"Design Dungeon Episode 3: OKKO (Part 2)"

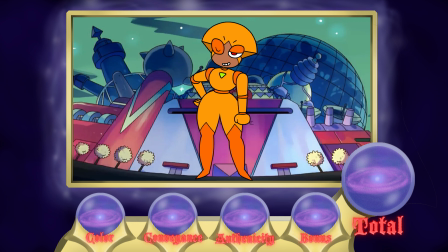4:12 It's an upgrade if you ask me, so a B+ is fitting. Shannon is the only outright female of the robots as far as conveyance goes. Her wide hips and hair-like headpiece give her a feminine figure. Without speaking a word, you can tell that she's Boxman's daughter. Also a B+.
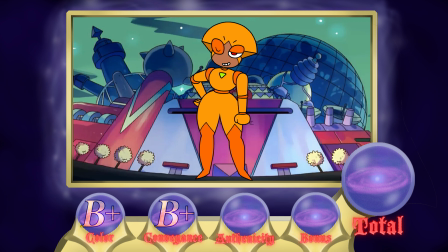4:34 While the concept of a female robot is definitely not new, in fact the headpiece does somewhat resemble the robot from Metropolis. However, this design is quite unique. Shannon can transform her limbs and is quite versatile.
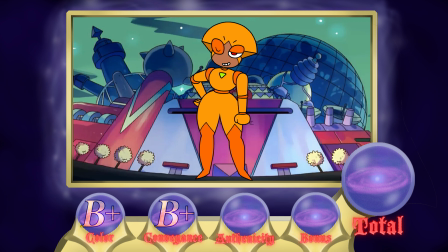4:49 Though what makes Shannon truly unique is her variant forms. So for now, you'll have to take my word at an A- for authenticity. As for her variants, well, here's the first one. It's quite imposing to say the least.
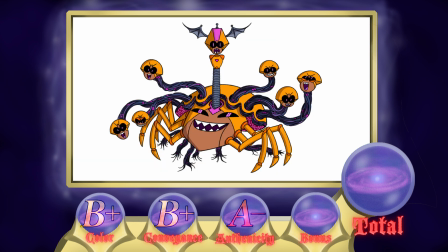5:04 The second one is practically Lovecraftian in design. Really speechless, well, except for the obvious, "This isn't even my final form" joke. Yeah, S rank for the variant bonus, leaving Shannon at an A.
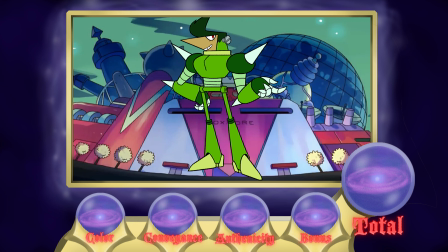5:23 For Raymond, dude's practically monochrome, consisting of at least 5 different shades of green, with the only thing to counterbalance it being his red eyes. Despite that, the arrangement of each color makes sense and helps define his body parts.
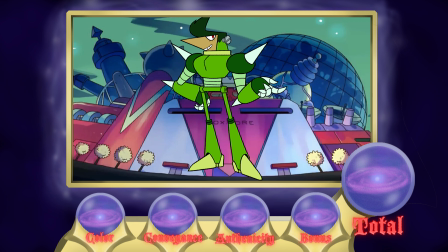5:38 Probably the most sophisticated color scheme of the Boxmoor family thus far. A-. Raymond is clearly an older brother figure. Judging by his build and body language, he's quite snooty at that. Maybe even a tad vain. We get a lot out of this design. A- for the conveyance.
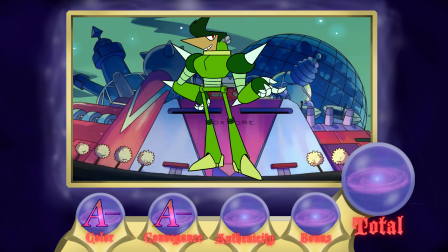5:59 Ray is fairly unusual. You don't see too many robots with hair, never mind pompadours. Androids notwithstanding. It's alright. Solid B. Raymond doesn't have too much in the way of meaningful variant designs, but he does have a few sports-related outfits,
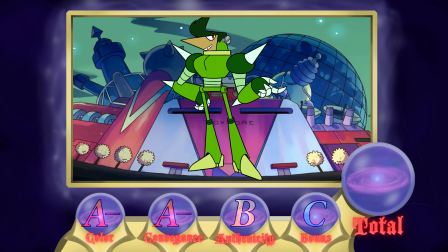6:16 so I'll just give the variant bonus a C, making Raymond a B+.
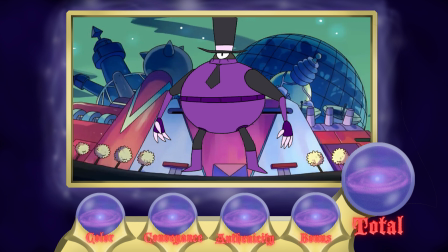6:23 Next is Ernesto. Apparently he's the eldest brother. Ernesto's scheme, much like Raymond, is practically monochrome, consisting of 3 shades of purple, 2 shades of black, and it's not the most exciting palette out there. It is at least arranged well, so I'll just give it a B+.
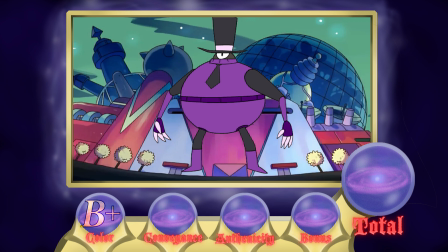6:43 His conveyance is somewhat lacking. All his design tells us is that he's a dapper older brother to his siblings, while the use of the color purple does suggest regality, though from what I've seen he's not regarded as a prince or anything.
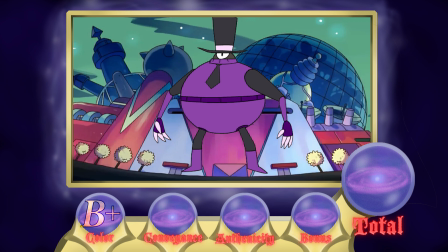6:59 I think you could have changed him from purple to blue and you'd get a better effect. Blue would solidify him as the voice of reason, or a more authoritative figure. Purple, not so much. Even though the palette alone is solid, it doesn't do much for him as a character.
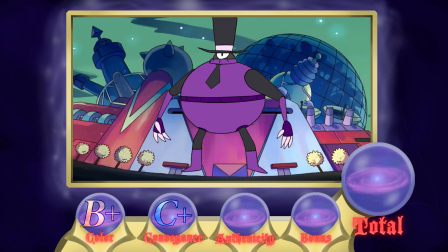7:15 His conveyance is a C+. As for authenticity, does anybody just see an Omnidroid in a suit with a hat? Still, it's somewhat interesting to look at, so I'll just give it a B-. Ernesto has no real variant design, so I'll just skip to the verdict.
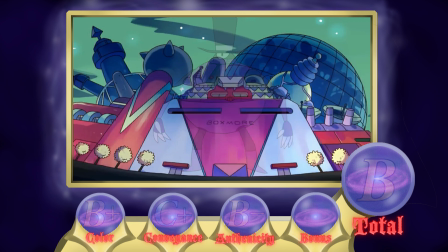7:32 Ernesto gets a B. Last of the Boxmoor family is Michaela.
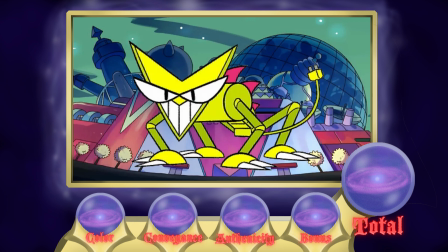7:38 For a color scheme, all I can say is yellow! It's yellow! Okay, really, her color palette is kind of lacking. Excluding the white in it, there are only 3 colors. It's arranged well, but those colors are particularly garish.
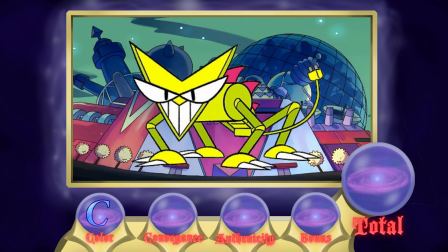7:55 Just a C. In spite of the horrid color palette, her conveyance is mostly solid. She's the sole quadruped model of Boxmoor. As such, she is the most animalistic of them. If you were to strip away the colors and rework them, you could have a very imposing robot.
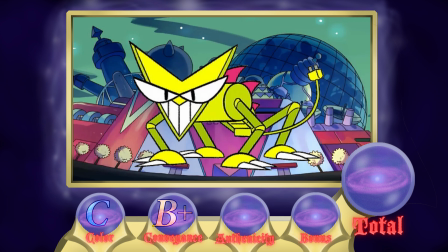8:13 B+. As said before, Michaela is the only quadruped among the robots, so her silhouette is vastly different from the others.